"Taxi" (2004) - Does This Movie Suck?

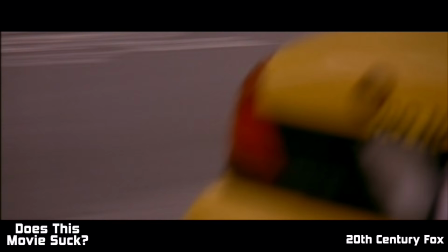So the action's not exciting because of the setting, but it's also not exciting because of the way the film is shot.
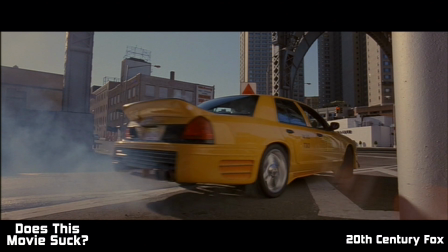The set pieces are shot with long lenses and feel disconnected from a chase scene that should have danger lurking around every corner.
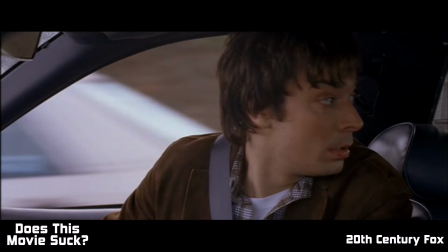There's a lot of cross-traffic and pedestrians in New York City, things we don't see in this movie.
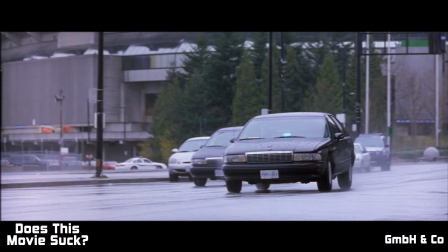By the way it's shot, the film feels more like this.
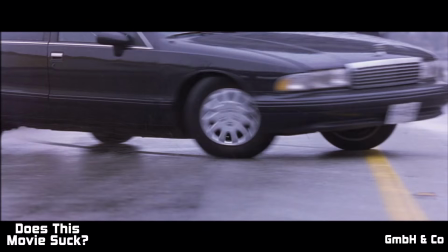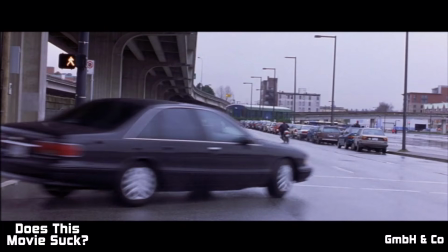This is the notorious Ballistic X vs. Sever.
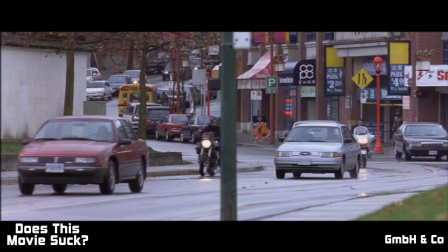Along with Taxi, Ballistic may have the most boring chase sequences ever, and both for the same reasons.
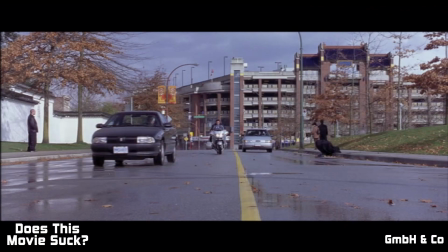The filmmaker has to make a chase sequence exciting. A filmmaker has to use their craft to make this work.
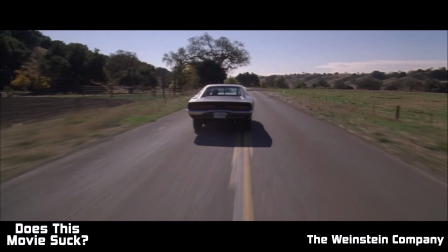Let's compare this to this.
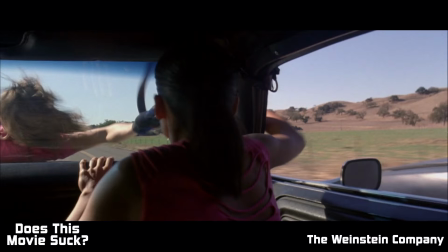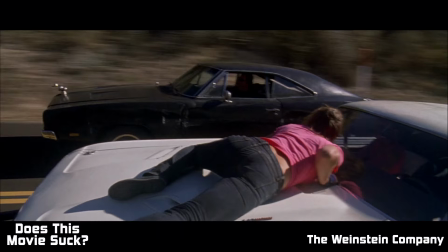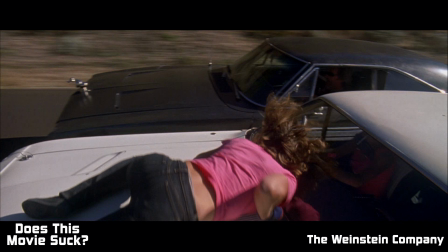This is Death Proof, directed by Quentin Tarantino. It came out in 2007, 3 years after Taxi.
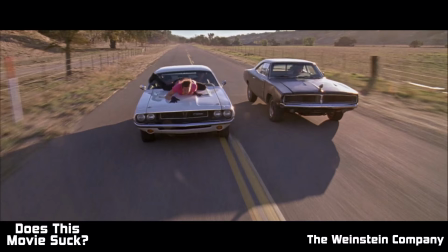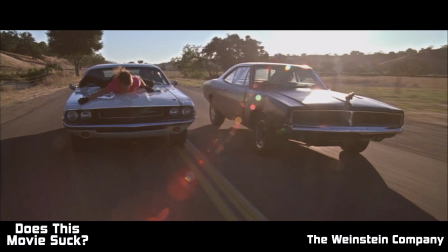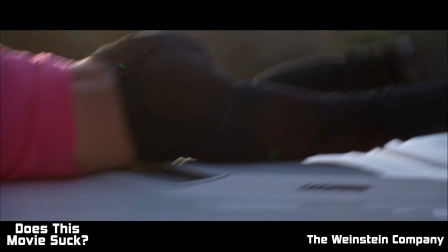Now I know what you're thinking, this is an unfair comparison.
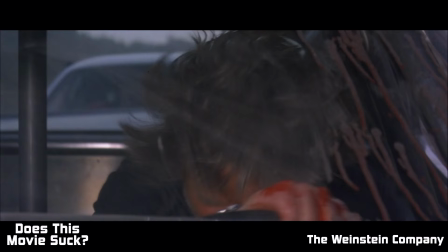Death Proof is one of the greatest car chase movies of the last 20 years, if not of all time in my opinion.
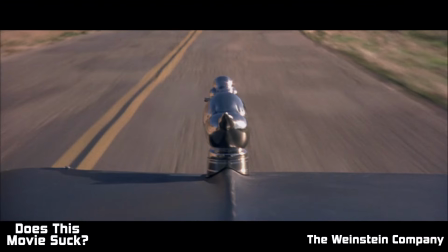But I use this film for one point. This is a chase sequence at its most simplistic.
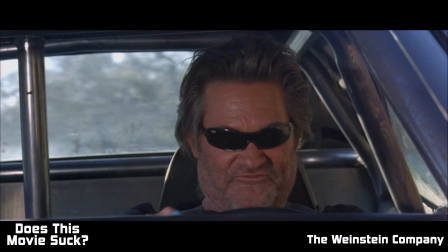It's two cars in the middle of nowhere. There's no pedestrians, there's no other cars.
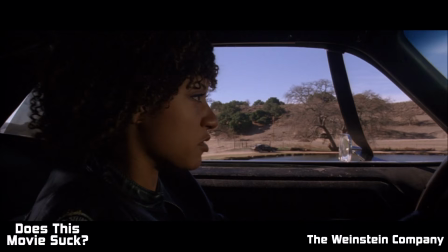But Tarantino uses a multitude of different camera shots to make the sequence exciting.
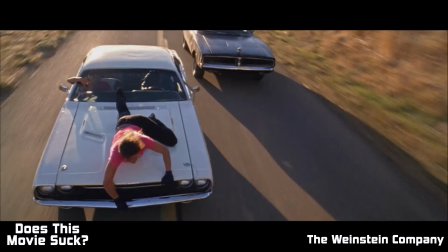We have long shots to show scale. We're inside the car, we're outside the car, we're trailing behind the car, we're in front of the car.
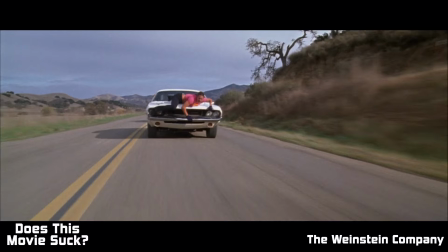The result is heart pounding. Our adrenaline starts flowing, and we're caught up in the chase.
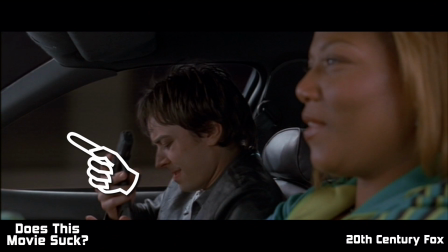One more thing to note. All of this is real. Unlike this.
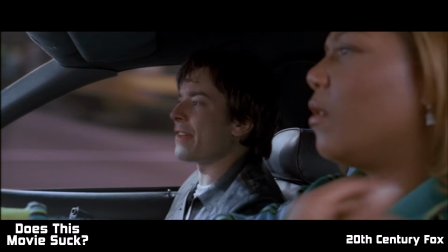Seriously, it was 2004, but those green screen effects are terrible. No one is falling for that.
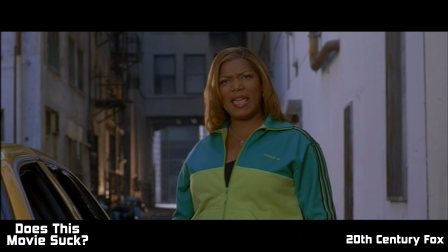I mean, look at this effect. That is awful. There's something about the realness of an actual car chase that gets the audience invested.
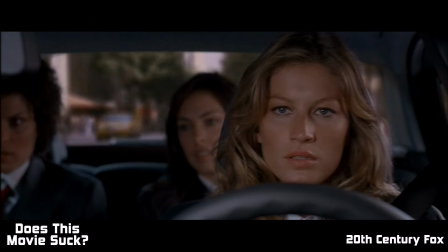When we're taken out of the chase because of a bad green screen effect, it just kills the entire thing.
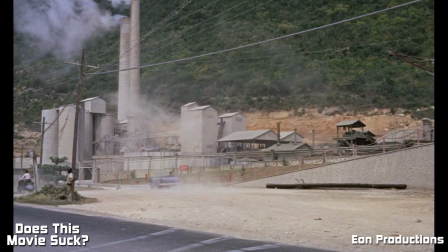I feel like I'm comparing apples to oranges here, so let's just take a look at this.
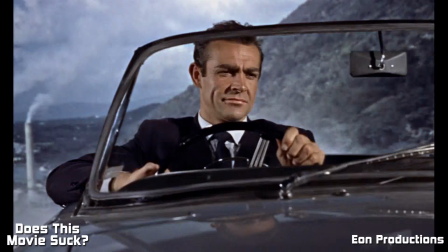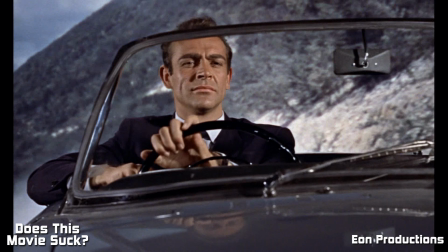This is Dr. No. It came out in
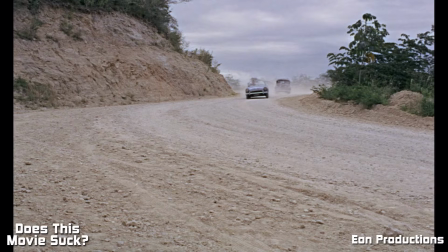1962. From a filmmaking perspective, Taxi has more in common with James Bond's first adventure than this.
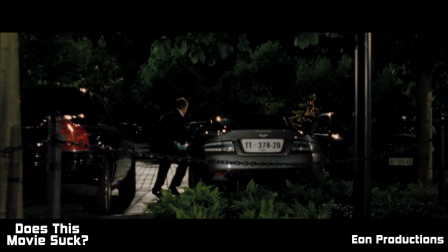This is Casino Royale. It was released in 2006, 2 years after Taxi.
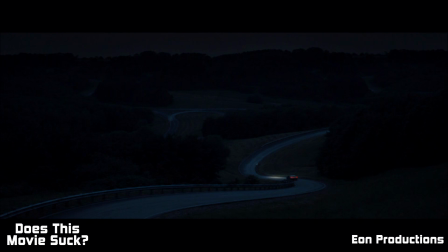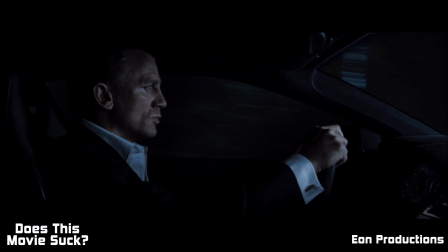As an audience, we know that Daniel Craig's James Bond is not actually in the car,
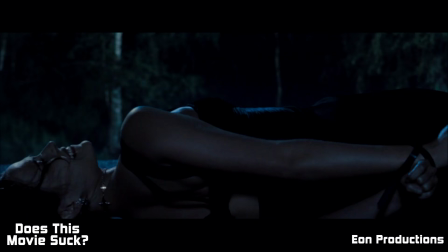but because of the realness in which the scene is shot, the real nature of the car, the texture of the scene, when this happens...
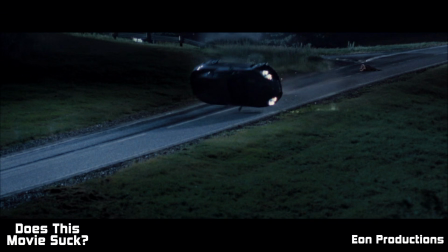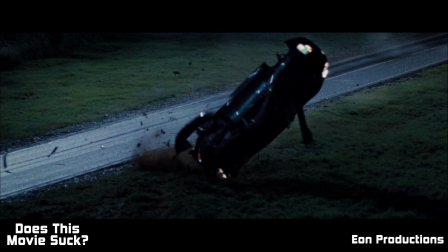our heart skips. Our breath gets caught in our throat. Is James all right? Now watch this scene again.
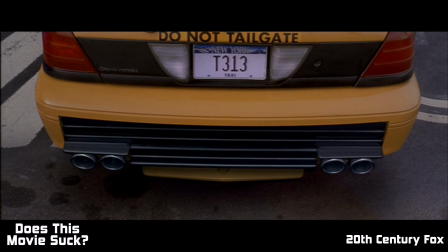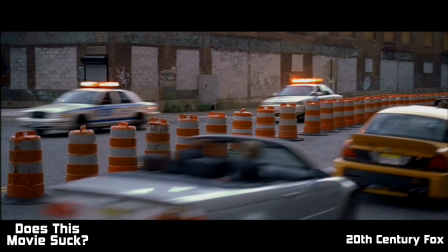Nothing. We feel nothing.
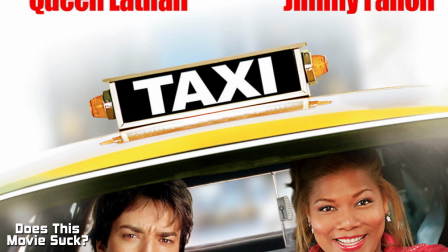Taxi is not a good movie.
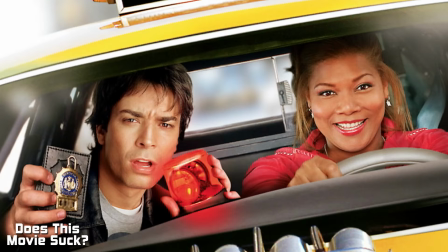This is relatively widely known, as this 2004 so-called comedy became notorious for its lack of quality almost instantly after its release.
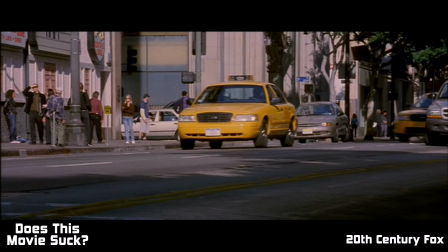The critics smelled blood in the waters, but it's not without warrant. The screenplay, a mess.